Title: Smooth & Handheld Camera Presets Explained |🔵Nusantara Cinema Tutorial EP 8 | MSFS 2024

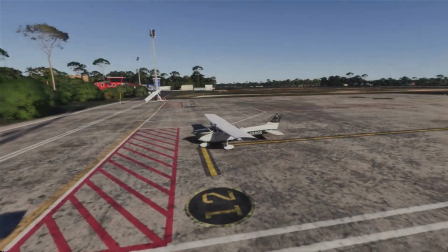(0:00)
Hello and welcome back again.
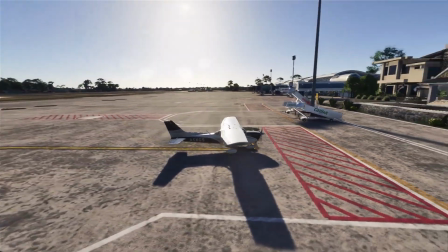(0:02)
Today I'm going to walk you through every single switch on your camera preset, showing you exactly how this control gives you total command over your cinematic setup.
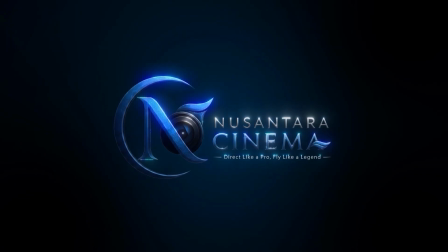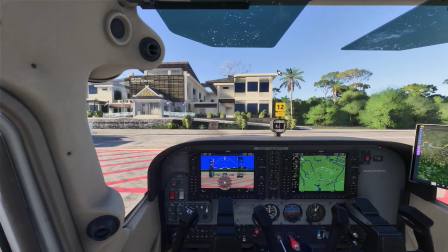(0:14)
Alright guys, in our previous episode we've already broke down the main interface of Nusantara Cinema.
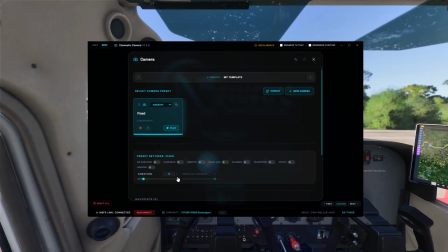(0:20)
But if you've been taking a closer look at the camera presets, you've probably noticed an array of switches that might seem a little bit mysterious. Well, today we're finally going to explain them one by one. Okay, first up is no duration switch. When you toggle this on, your camera sequence loses its time limit.
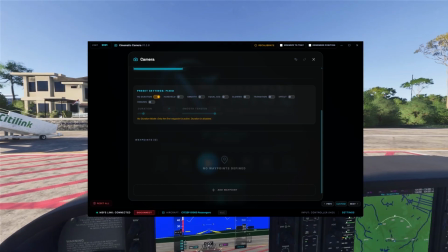(0:37)
It won't automatically switch, instead the camera stays active indefinitely until you decide to move by hitting the next camera button.
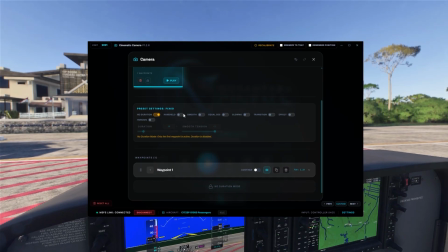(0:45)
This is a game changer for those static shots, like those classic MSFS instrument view or specific cockpit angle. It puts you back in the director chair and letting you control the pacing of your edit manually rather than being forced into the cut time by timer.
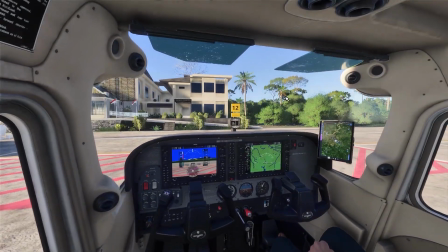(1:01)
Like we're doing right now, we are going to capture some camera.
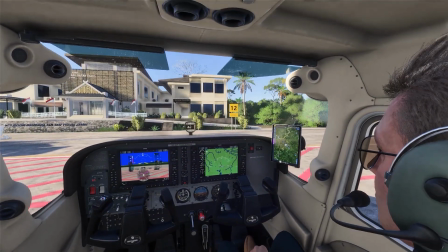(1:08)
Like this one, the GoPro look that usually on the shoulder of the pilot.
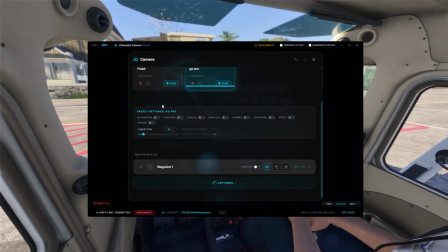(1:14)
Let's capture this waypoint. And notice when you use the no duration switches, you can only add one waypoint.
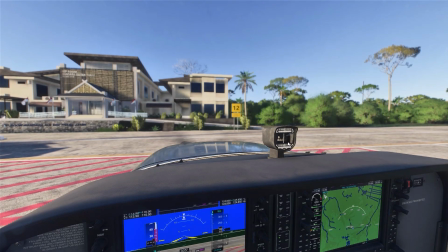(1:22)
Let's see the result. Okay, this is the first one and we are going to next camera.
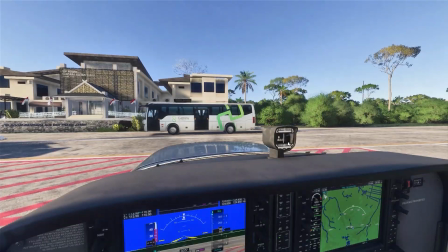(1:31)
So you can toggle between views at your own pace wherever you like.
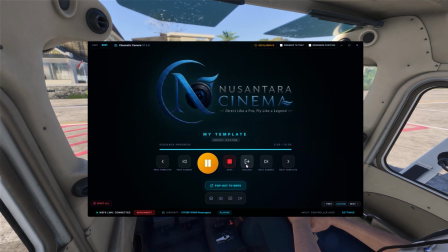(1:38)
Okay, I think that's enough. We're going to explain the next switch.
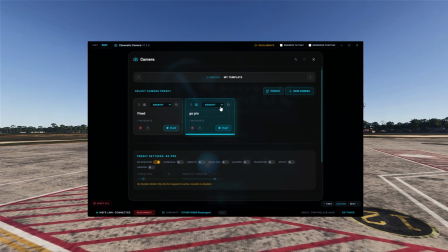(1:45)
Let me delete this camera first by this switch. And let's add new camera. Next up is Handheld switch. And honestly, this one is my absolute favorite.
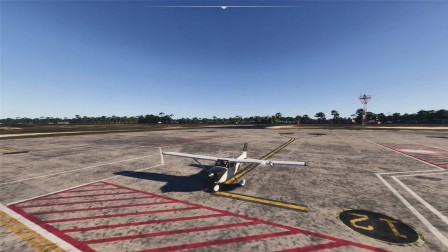(1:58)
It adds subtle organic wiggle to the camera and perfect mimicking the slight imperfection of the real person holding the lens.
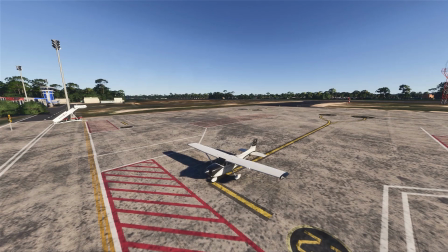(2:04)
It completely removes that perfect digital stiffness and make your shot feels grounded, alive and authentic,
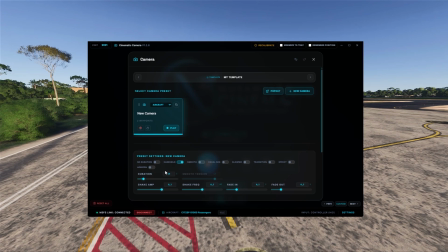(2:10)
like you're actually out there filming the action yourself. And notice you get two slider customized effects, shake amplitude and shake frequency.
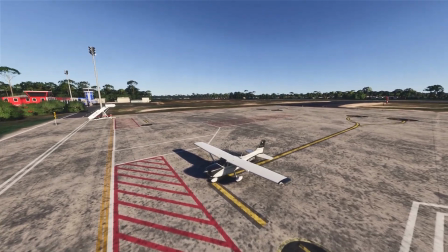(2:19)
The amplitude is your intensity, it defines how much the camera drifts. Meanwhile the frequency is your speed, it defines how quickly it shakes.
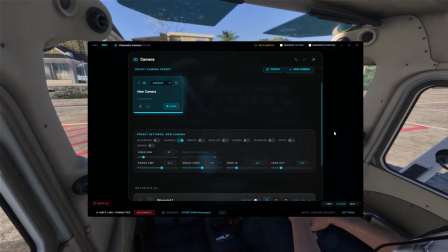(2:27)
Simply tweak this to get a perfect human feel.
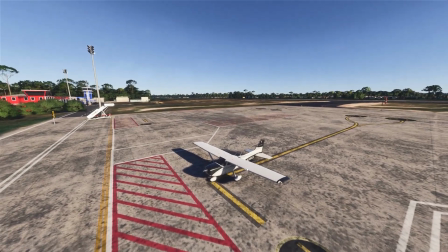(2:30)
It takes a second to adjust, but it makes the world of difference in your final cinematic production, like we are doing right now.
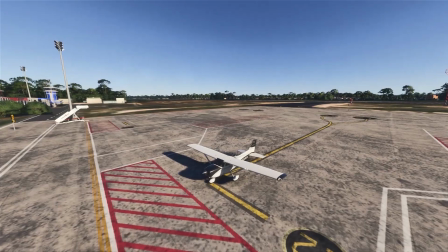(2:37)
So let me reduce the shake frequency a little bit. And yeah, that's looking smooth.
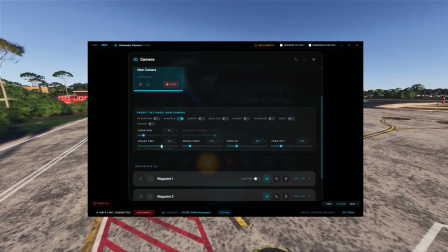(2:45)
And for a bigger movement, we are going to crank up the amplitude, like so.
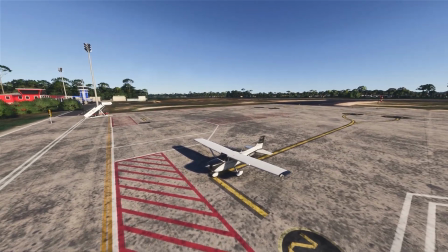(2:50)
And while high amplitude makes the camera feels like there's being handheld by someone moving around.
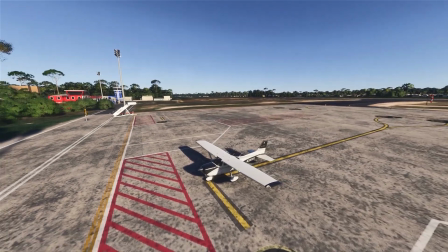(2:57)
So let's reduce the duration to make a camera move faster. That's kinda too fast.
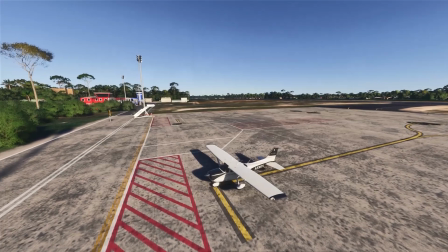(3:04)
Add a little bit duration. And that's perfect.
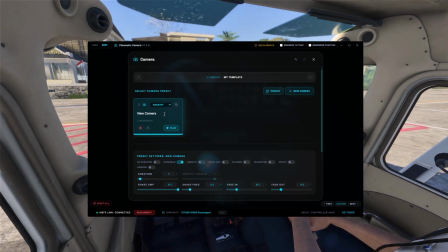(3:12)
Okay, then let's continue. We are going to delete this camera and we are going to the last switch of this episode.
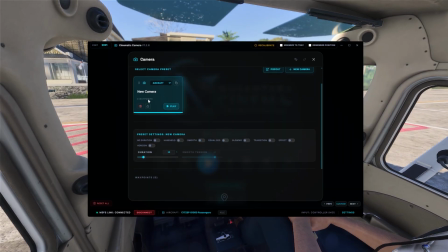(3:18)
We have this smooth switch. Honestly, rather than explaining the math behind it, I'm going to just look at the result.
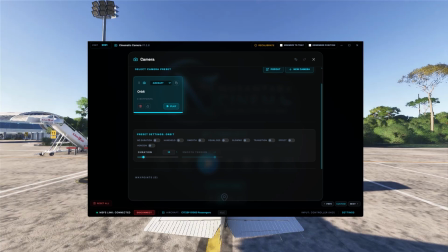(3:25)
We are going to set up the orbit camera here and I want you to watch how it behaves.
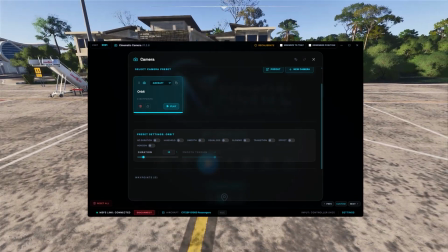(3:32)
Okay. Right now I'm using a drone cam to put the camera exactly behind the aircraft itself.
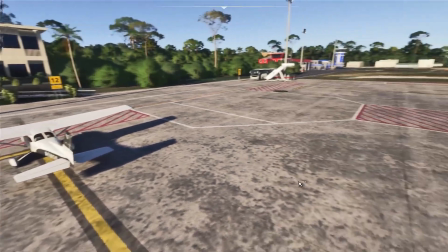(3:41)
And press add waypoint. Moving around to the left side of the aircraft, so we are going to create orbit camera with 4 camera.
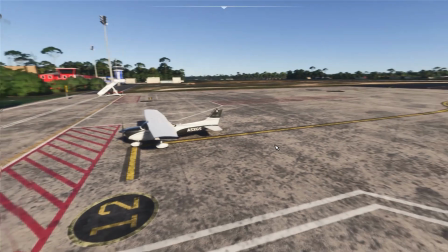(3:52)
Okay, at waypoint. Now we are going to move the camera exactly in front of the airplane.
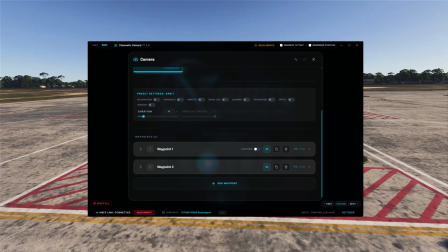(4:03)
And at waypoint.